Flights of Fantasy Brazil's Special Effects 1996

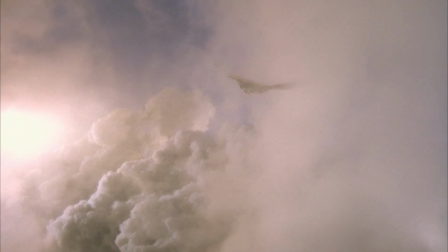(0:04)
Before the evolution of computer imaging and compositing, a more typical effects film might feature miniatures, animation, matte paintings,
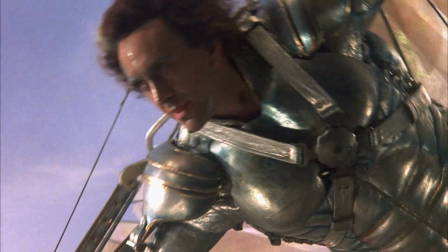(0:12)
and blue screen shots joined together on an optical printer, resulting in a negative which could be generations removed from the original,
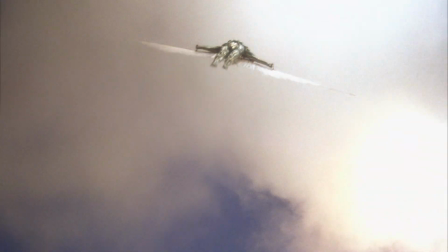(0:19)
with a considerable degradation of image quality.
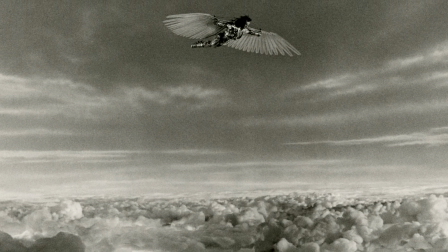(0:26)
Brazil was less typical, in that its effects work was primarily done in camera, performed complete on stage with no additional optical work needed.
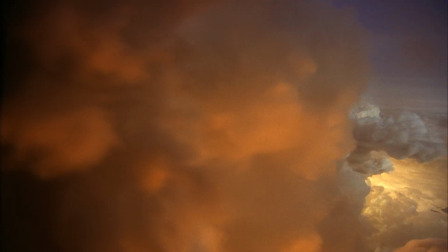(0:35)
This allowed for the effect shots negative to go straight into the film's final negative.
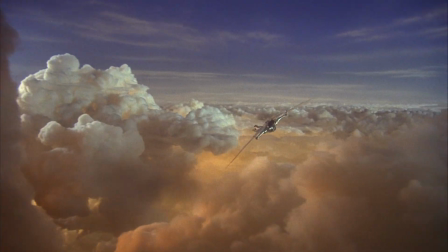(0:40)
For Brazil, Terry Gilliam called upon two special effects veterans with whom he had worked before.
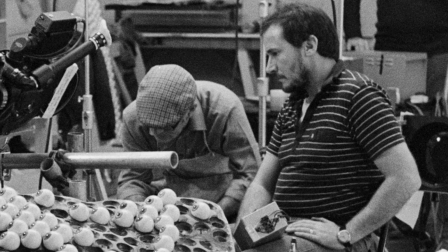(0:46)
Richard Conway, who had worked on the Monty Python TV series and helped build the creature in Jabberwocky and supervised miniatures for The Meaning of Life,
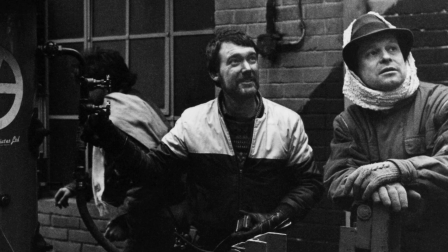(0:55)
and George Gibbs, whose pre-Brazil credits included Superman, The Meaning of Life,
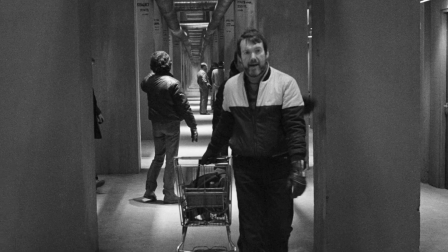(1:00)
and Indiana Jones and the Temple of Doom, for which he won an Academy Award.
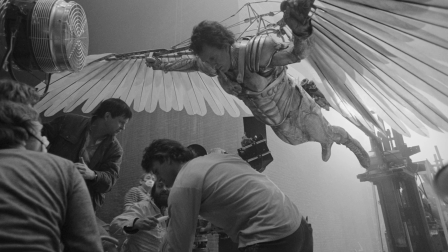(1:06)
Terry Gilliam had initially planned for the flying sequences to be done with Jonathan Pryce in costume against a blue screen.
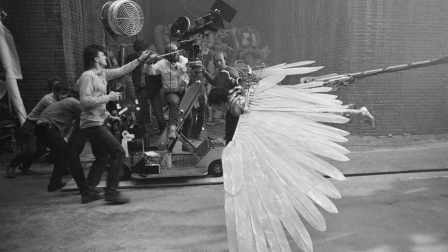(1:13)
Because of the complexity of the flying sequences and the difficulty Pryce faced wearing the harness and rigging,
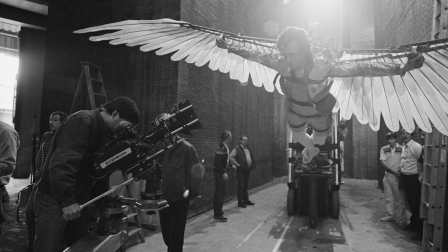(1:19)
the filmmakers relied more and more upon a model, which ultimately performed most of the aerial shots.
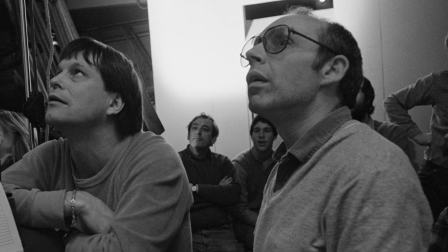(1:26)
According to Julian Doyle, who photographed many of the effects sequences, there are only about 2 blue screen shots with Pryce in the whole film.
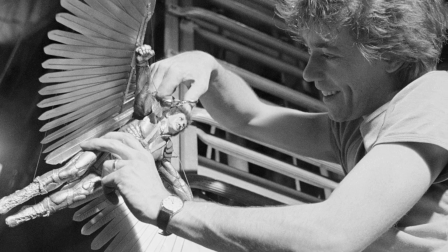(1:34)
The model of Sam was 8 inches long and its limbs were made of lead, jointed so as to flex and bounce realistically.
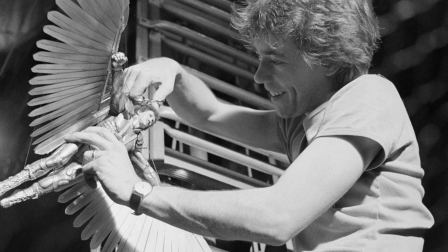(1:41)
Using control wires and radio controls, a tiny motor inside the model generated movements of the wings.
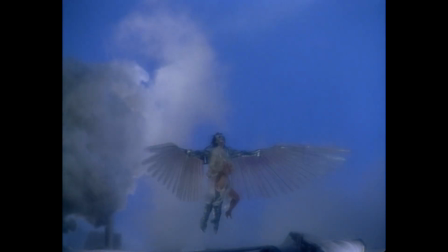(1:48)
The flying figure was shot in front of a vast painted sky backdrop with artificial clouds and blazing arc lights.
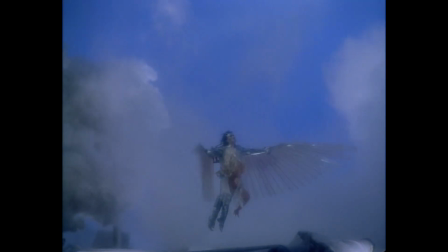(1:55)
Julian Doyle. And that was the trick with a lot of the flying shots, was always to have the lights pointing straight into the lens.
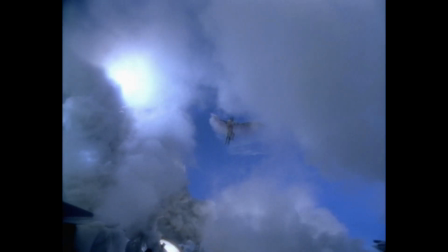(2:04)
At the beginning of the track, when this little dummy flies by, I want the light pointing, an arc lamp, to point straight down the lens here.
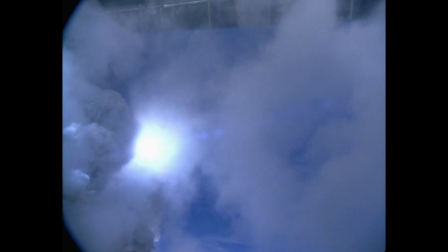(2:11)
And then at the end of the track, as we track round and follow this thing, which shot across the studio so quickly, it was unbelievable, you know, trying to keep it in frame.
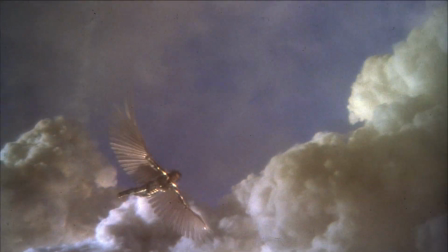(2:19)
I mean, and then at the other end of the track would be the light pointing down the lens again.
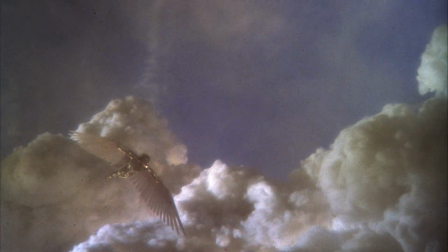(2:23)
So that would hide a lot of the wires, because the dummy obviously was running on wires.
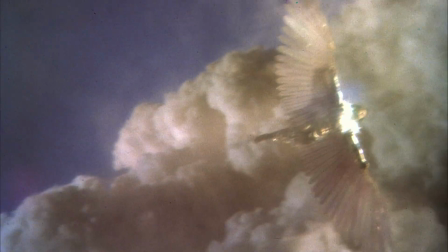(2:28)
Camera speeds varied from 72 frames per second to 96 and even 120.
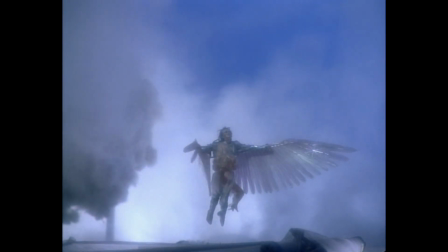(2:34)
That's 5 times normal speed. When the footage was slowed down to proper 24 frames per second projection,
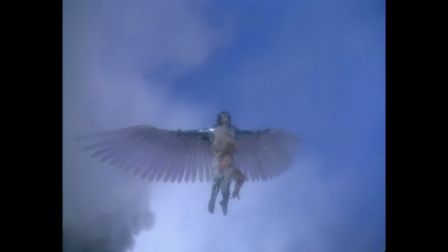(2:41)
the model would appear to have more mass and would seem to respond to gravity in a normal way.
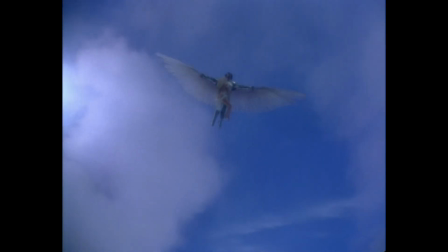(2:46)
Hundreds of takes of the flying model were filmed, with those revealing wires scrapped.
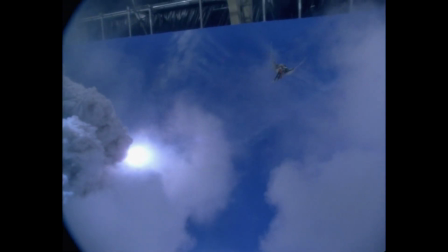(2:51)
From the remainder, Gilliam and Doyle edited together these dream sequences,
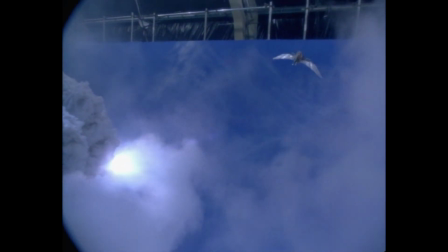(2:56)
which had a buoyancy and grace that would have been nearly impossible to duplicate with full-size actors with matted-in backgrounds.
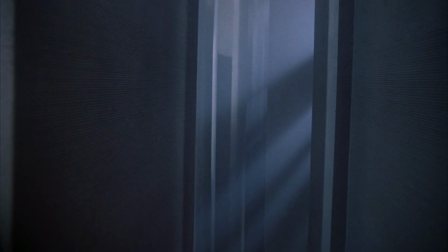(3:05)
The monoliths were pieces of timber about 8 feet long and 18 inches thick.
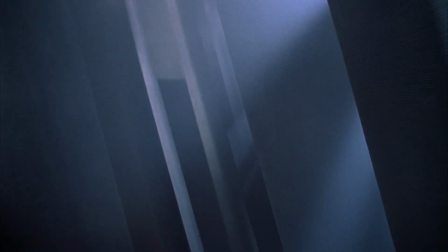(3:10)
For their skin, a mold was created for the small-scale brickwork, with the pattern repeated over the entire monolith in plaster.
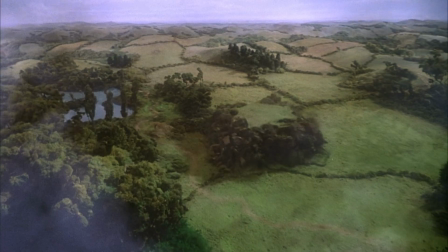(3:19)
Dozens of takes were done for the monoliths rising up from the landscape,
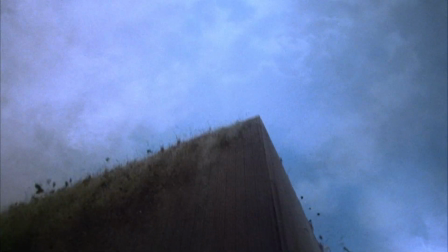(3:22)
using various camera speeds and lenses in order to achieve a proper sense of mass for the falling of dirt and debris.
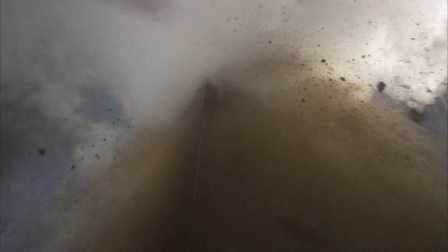(3:31)
To shoot additional takes, of course, meant redressing the 40 by 70 foot long miniature landscape set through which the monoliths were raised,
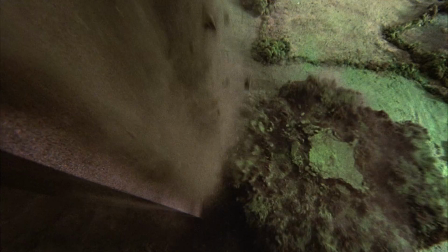(3:39)
which would take 2 to 3 hours.
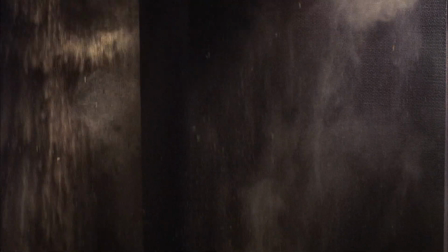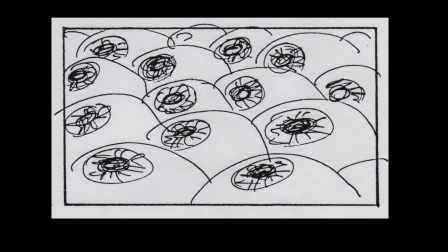(3:50)
One dream deleted from the final film that at least made it to the shooting stage was the eyeball sequence,
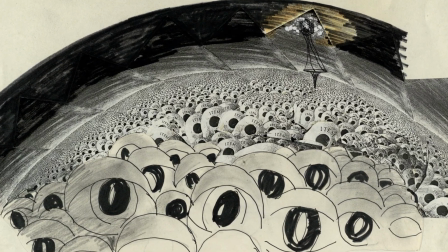(3:56)
in which hundreds of eyeballs make up a vast landscape. Effects supervisor Richard Conway called it a quite grotesque problem.
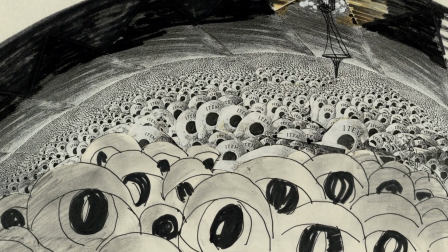(4:04)
The eyeballs, about 900 were made in all, were standard-issue billiard balls, with holes drilled to accommodate the mounts and gears required to move them.